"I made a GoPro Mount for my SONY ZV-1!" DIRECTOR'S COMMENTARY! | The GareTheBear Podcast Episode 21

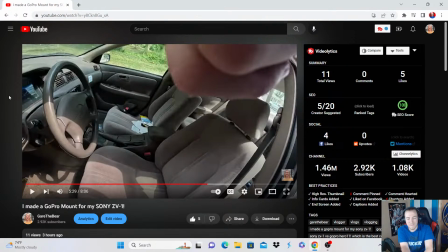[41:16]
And putting the mount in place and being pleasantly surprised and being pleased with the result.
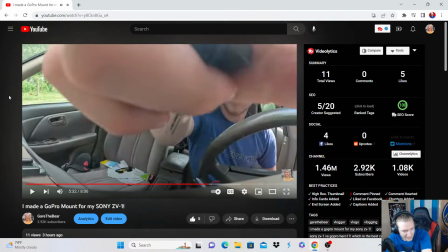[41:26]
And again, another struggle.
It's hot. Okay, it's pretty hot in here, so I'm gonna make it quick.
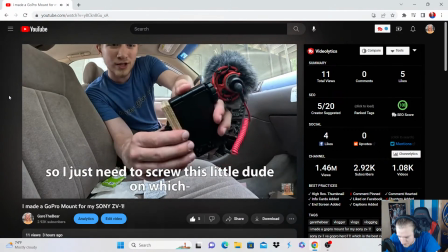[41:31]
So I just need to screw this little dude on, which it's not and it re-engages with the text on the screen too.
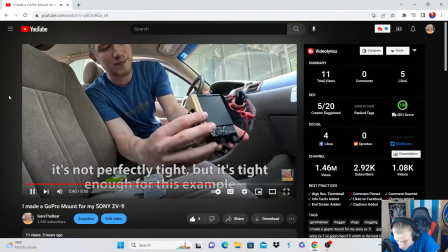[41:38] Perfectly tight, but it's tight enough for this example. Okay, so I've got the camera attached.
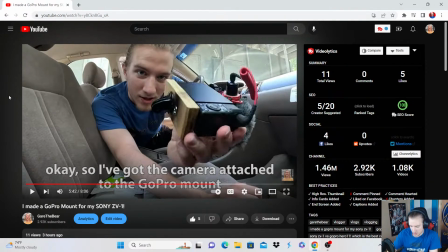[41:42]
And I also, another very intentional thing, I don't know if you noticed it, but the cuts are a lot further apart.
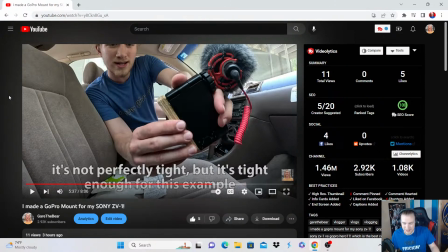[41:49]
I slow the pacing down way far because the music is guiding you through the slower pace. In the slower pace, the intention of that is it's a build-up. I'm trying to you're seeing it slowly develop.
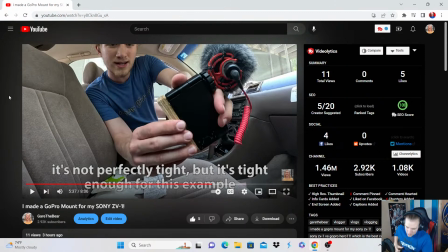[42:06]
I'm putting the thing on. I'm walking you through it. Minimal cuts. It's slower. That way, it's resolution pace, Brent. He says it's resolution pace. Exactly. I'm slowing it down. Like you're boom, boom, boom, boom. We're doing the thing. We're doing the thing. We're doing the thing. And then all of a sudden, boom. The problem's resolved.
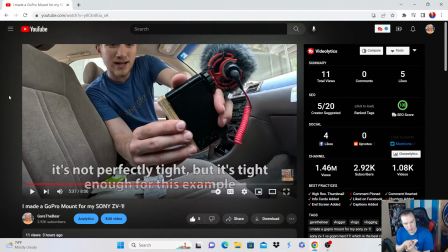[42:24]
And let's see how it goes. And then we'll ease you into that last little section. And again, that's why the music is a little bit louder. There's text on screen, so you're doubly engaged. Even though the pacing slows down, I'm re-engaging you in other ways.
It's not perfectly tight, but it's tight enough for this example.
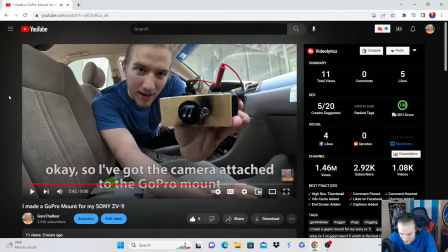[42:43] Okay, so I've got the camera.
And it's very loose cuts, too. It's very rough cuts. It's a lot of, it feels amateur, but in a good way.
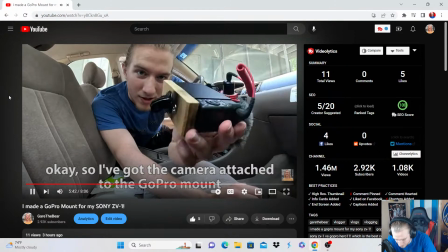[42:51]
It feels like it's effective.
Camera attached to the GoPro mount.
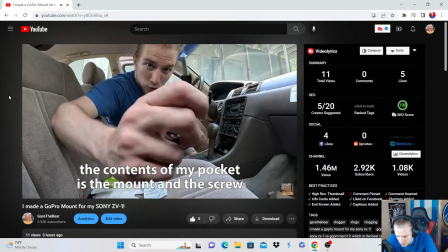[42:56] The contents of my pocket is the mount and the screw. We're simply just gonna attach.
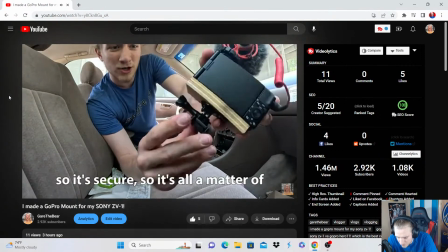[43:04] Alright, so now we've got it attached, so it's secure.
So it's all a matter of, and I can afford to
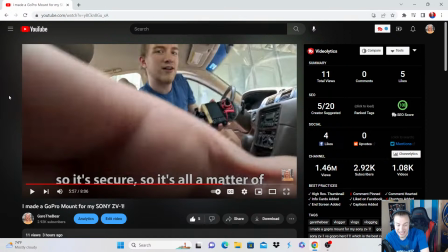[43:10]
have the music be louder to be more effective because I have that text on screen that helps you if you can't hear it or whatever. It assists there. So I can afford to have that music louder, which in turn is more effective as the music. Because you're kind of like building up the anticipation of me actually using the thing and seeing how it works.
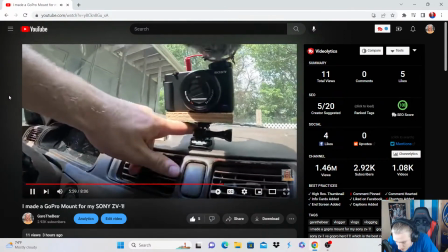[43:28] Just locking it in place. And look at that, there's even room for the mic.
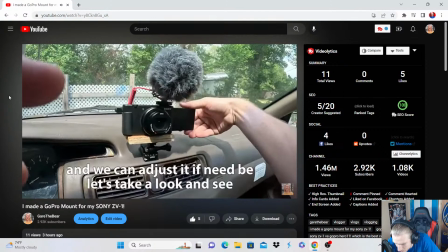[43:35] We can adjust it if need be. Let's take a look and see. Yo, that's really good.
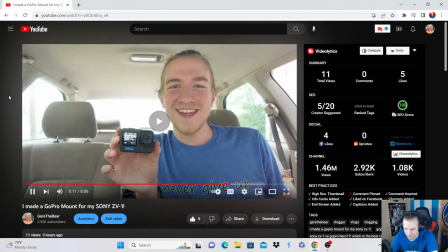[43:43]
Cut the music, boom. This is my reaction. Good.
Oh, that's so much better than I thought it would be.
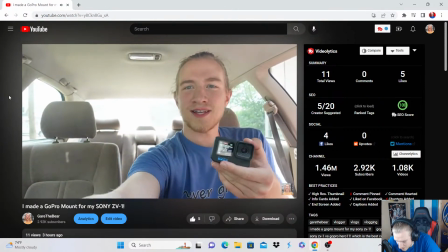[43:50] And I could honestly too, if I wanted to, I could move it slightly more.
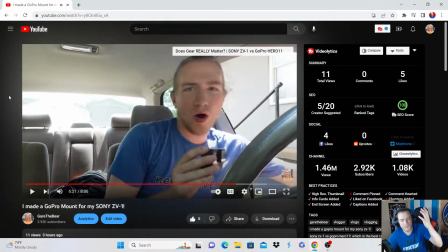[43:55] Oh, that's all.
And the music comes back for the conclusion of the resolution.
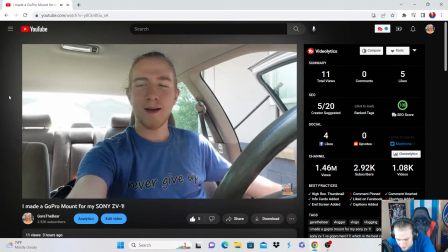[44:02] Oh, that's perfect. Wow, look how perfect that shot. I'm just gonna, dude, that is seriously so perfect.
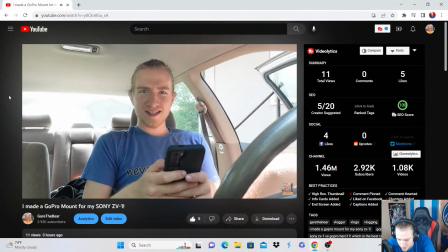[44:09] Oh my gosh. Dude, check this out. That is everything I dreamed it would be.
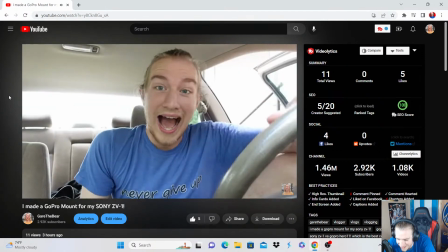[44:14] That is perfect. Bro, it would be hot in here, but it works.
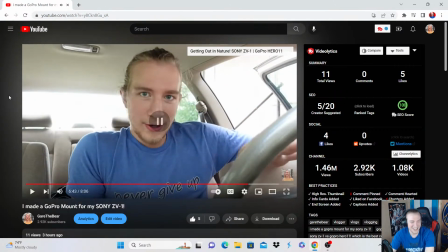[44:21] I'm so psyched about this. Now, okay, let's be real.
Dude, I'm sitting here smiling because I like the music assists it. It's so effective. The last section is so effective. The music is assisting me in feeling.
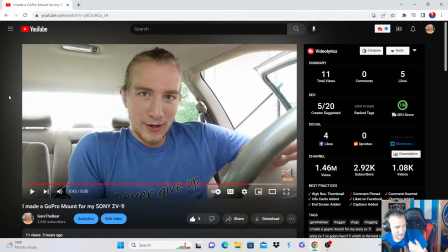[44:36]
It's helping me relate. At least as the way I'm viewing it is, I'm excited in the video. I'm happy. I'm smiling. And the music is like getting a little bit happier, more upbeat. And so it's like you were brought along this whole experience.
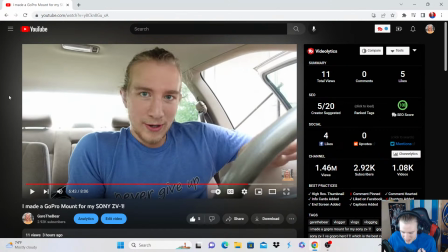[44:51]
And so as a viewer, the intention was to make the viewer feel the same. Because you had to go through with me. You went through all of the struggle and all the crap I had to deal with to get to this point. And the relief that I feel in the movie is the same, or what is trying to be translated to the viewer, to the audience.
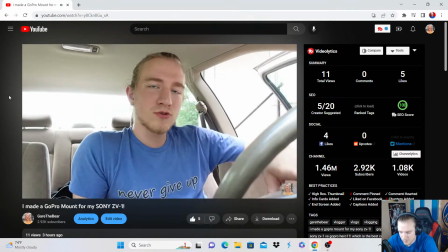[45:10] Real. This is going to be basically almost exclusive. This is going to be for like car monologue / montage.
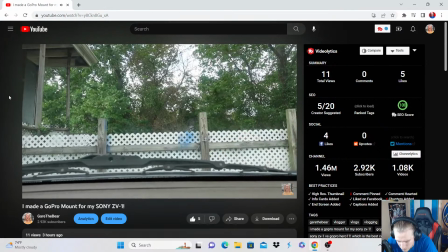[45:17] Let me turn it around. See, I'll be able to look out front. The windshield's kind of in the way of the mic, so I'm sorry if it kind of sounds terrible.